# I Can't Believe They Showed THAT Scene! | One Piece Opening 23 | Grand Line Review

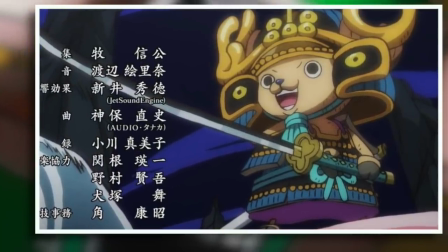[8:11]
So in a very weird way, having seen all of this will make a lot of the Act 2 events a pretty massive surprise, which as we've established, I do like, I do like indeed.
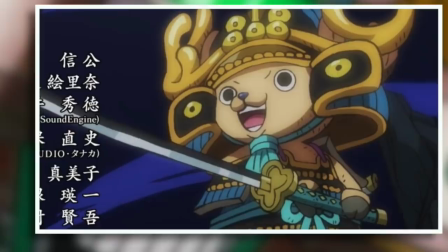[8:20]
But it does come at the cost of blowing the surprise later down the line.
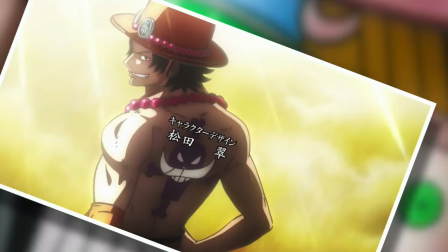[8:23]
And it's setting a very dangerous trend of openings covering events that its actual episodes won't touch on, which did begin with Over the Top.
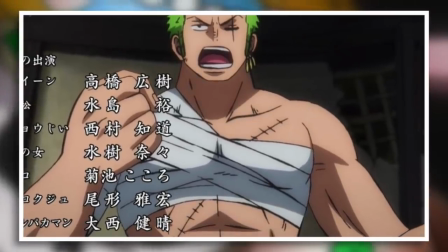[8:30]
And you know, something else that began with Over The Top is something that I quite frankly just utterly despise Which
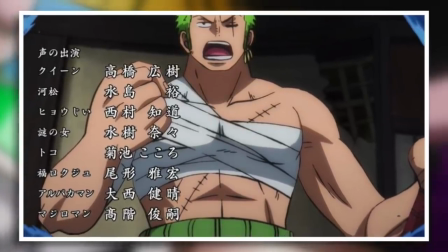[8:37]
is that entire 20 second segment of showing scenes from the very episode that you the viewer are about to watch Anyway,
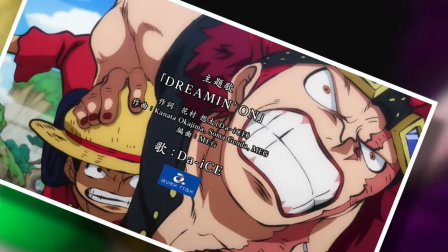[8:44]
and hate is a strong word, which is why I'm choosing to use it I hate everything about this firstly because it's filler It's a device
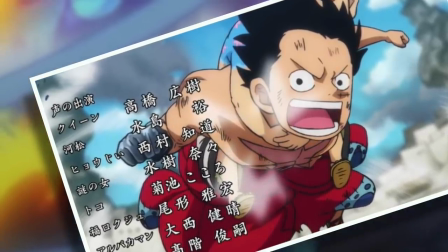[8:51]
implemented to save time money and energy on animation costs to produce a two-minute opening And that's because the openings need to be two minutes,
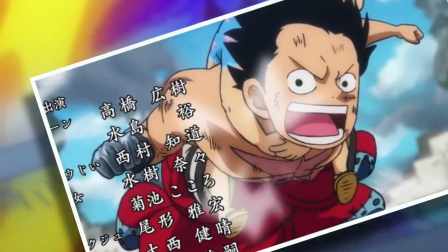[8:59]
which is still far too long, all as a result of Toei ditching the entire concept of endings a long, long time ago.
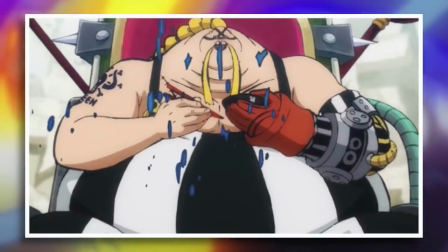[9:04]
So what we have now is a montage of scenes that tend to give away every big moment of the episode that you are about to see,
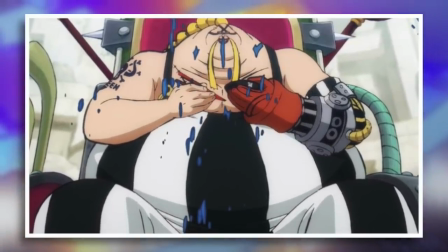[9:11]
which is in and of itself a sort of series of micro spoilers. It's almost as if Toei does not want their viewers to be surprised in any way, shape or form with the anime experience.
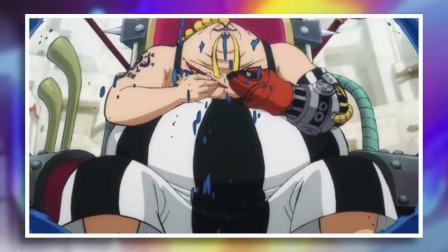[9:20]
You need to go into it knowing exactly what is about to happen. But what I really don't like about this segment is purely musical.
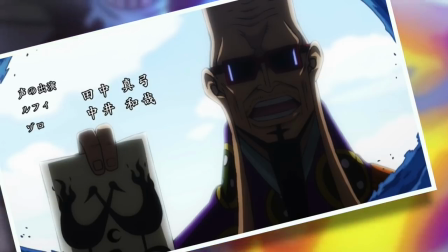[9:26]
They choose to place this montage during the chorus of the song. The chorus. You know, the point at which the music is at its peak.
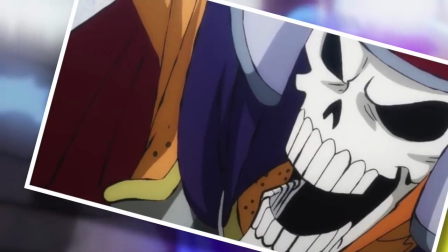[9:34]
And in this song, for me, it achieves a pretty damn incredible, like, head-banging peak. I actually can't wait to listen to it again after I finish recording this.
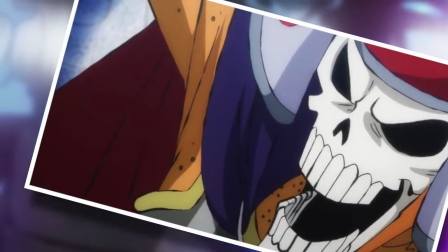[9:41]
But during that time when the music is at its strongest, fastest, and most climactic,
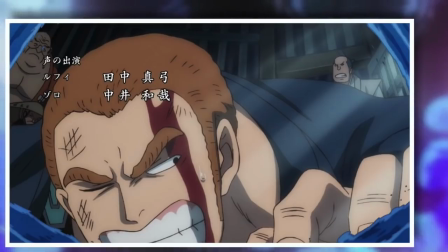[9:46]
the scenes that are coupled with it are the slowest, tamest, and most out of place. And that's because they come from the actual episode.
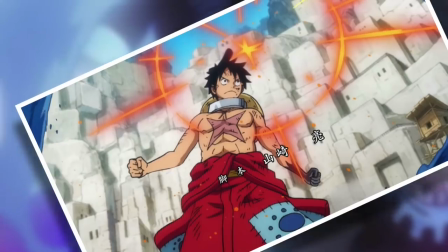[9:54]
You can tell that they were not animated in the same Schmitt creative way that the rest of the opening was and they just don't match the music like everything else does.
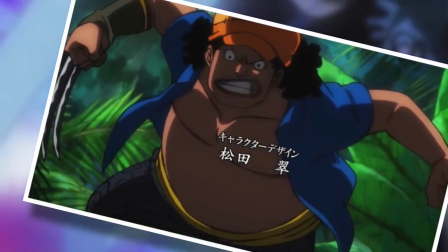[10:01]
I mean think of the lightning-fast ways we see young Blackbeard attack the camera or the powerful clash between Roger and Whitebeard.
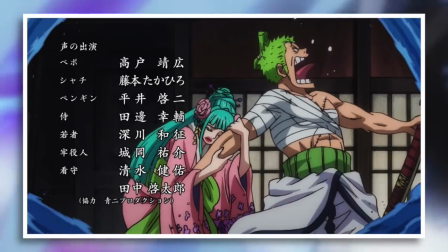[10:07]
That is the sort of stuff that should be playing during the chorus, not a mundane scene of, say, Zorro having a casual conversation with Hiyori.
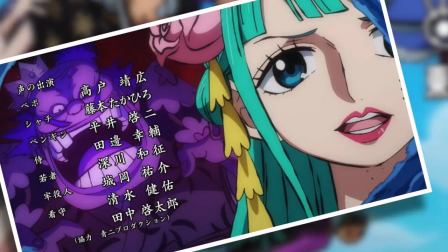[10:15]
It honestly reminds me of AMVs that I would make back in high school.
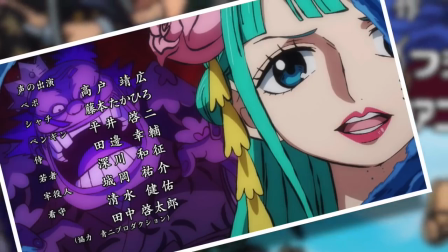[10:18]
You know, a bunch of random scenes put against a song that I thought was cool at the time, But that didn't blend at all with the music, for many, many reasons.
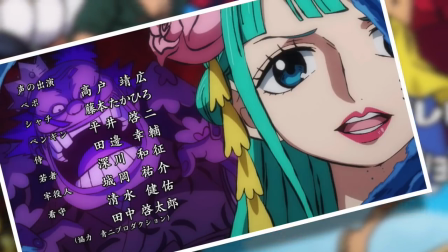[10:26]
Maybe those scenes linger too long, or just feature a character standing there and speaking. And that is this segment in every episode of the Wano era.
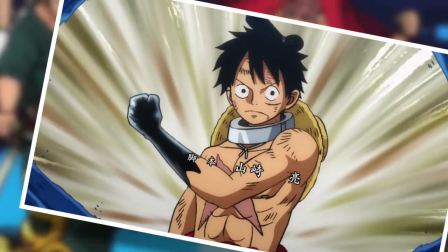[10:33]
A poor AMV thrown together by some likely highly underpaid and highly overworked Toei employee.
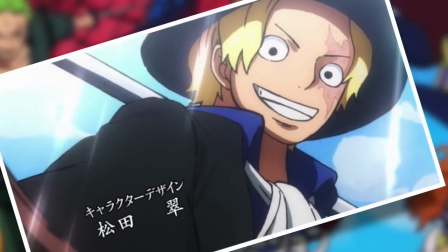[10:39]
And it's a true shame, because everything else in terms of music and animation is just so damn solid.
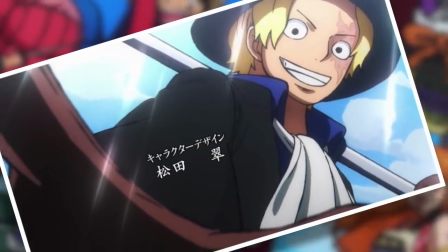[10:45]
But then when you get to the chorus, the part of the song that the rest of the song has been building up to, also known as the main meat of the music.
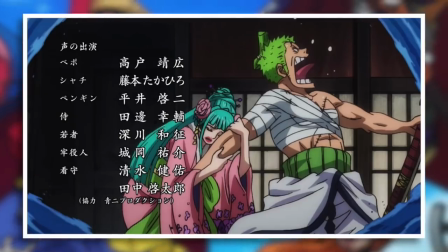[10:51]
Well, when you get to that, we get served the equivalent of a bland frozen meal. With that said though, let's end on a positive.
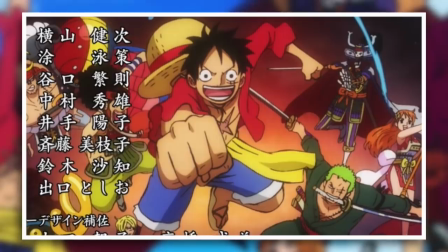[10:57]
Despite the money saving issues and spoiling a lot of fairly major stuff, Dreaming On is nothing less than a superb opening.
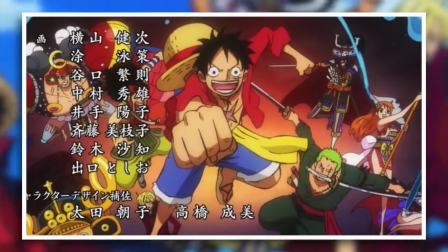[11:03]
I don't see how it's possible to watch this and not be incredibly excited to start the episode that follows it.
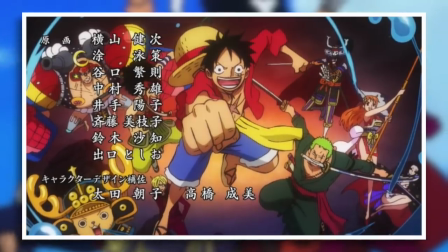[11:09]
It's not a perfect opening, but no opening in the last decade has been, so yeah.
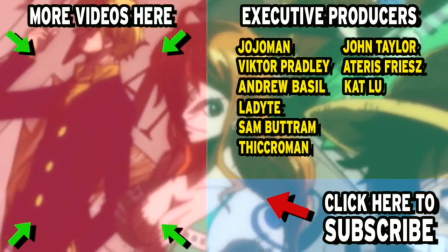[11:14]
But what do you guys think? Please do leave your thoughts in the comments below or even join my Discord server.
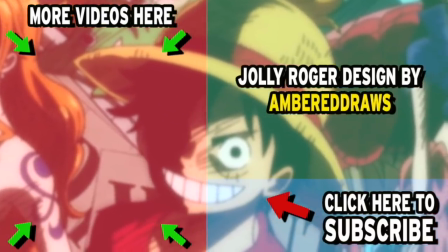[11:18]
And if you'd like to see more videos like this, then please do go and check out some of my other content or even subscribe to the channel for more glorious One Piece business uploaded straight into your YouTube feeds.
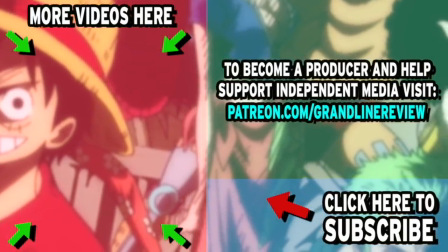[11:26]
But for now, this has been the Grand Line Review and I'll see you next time.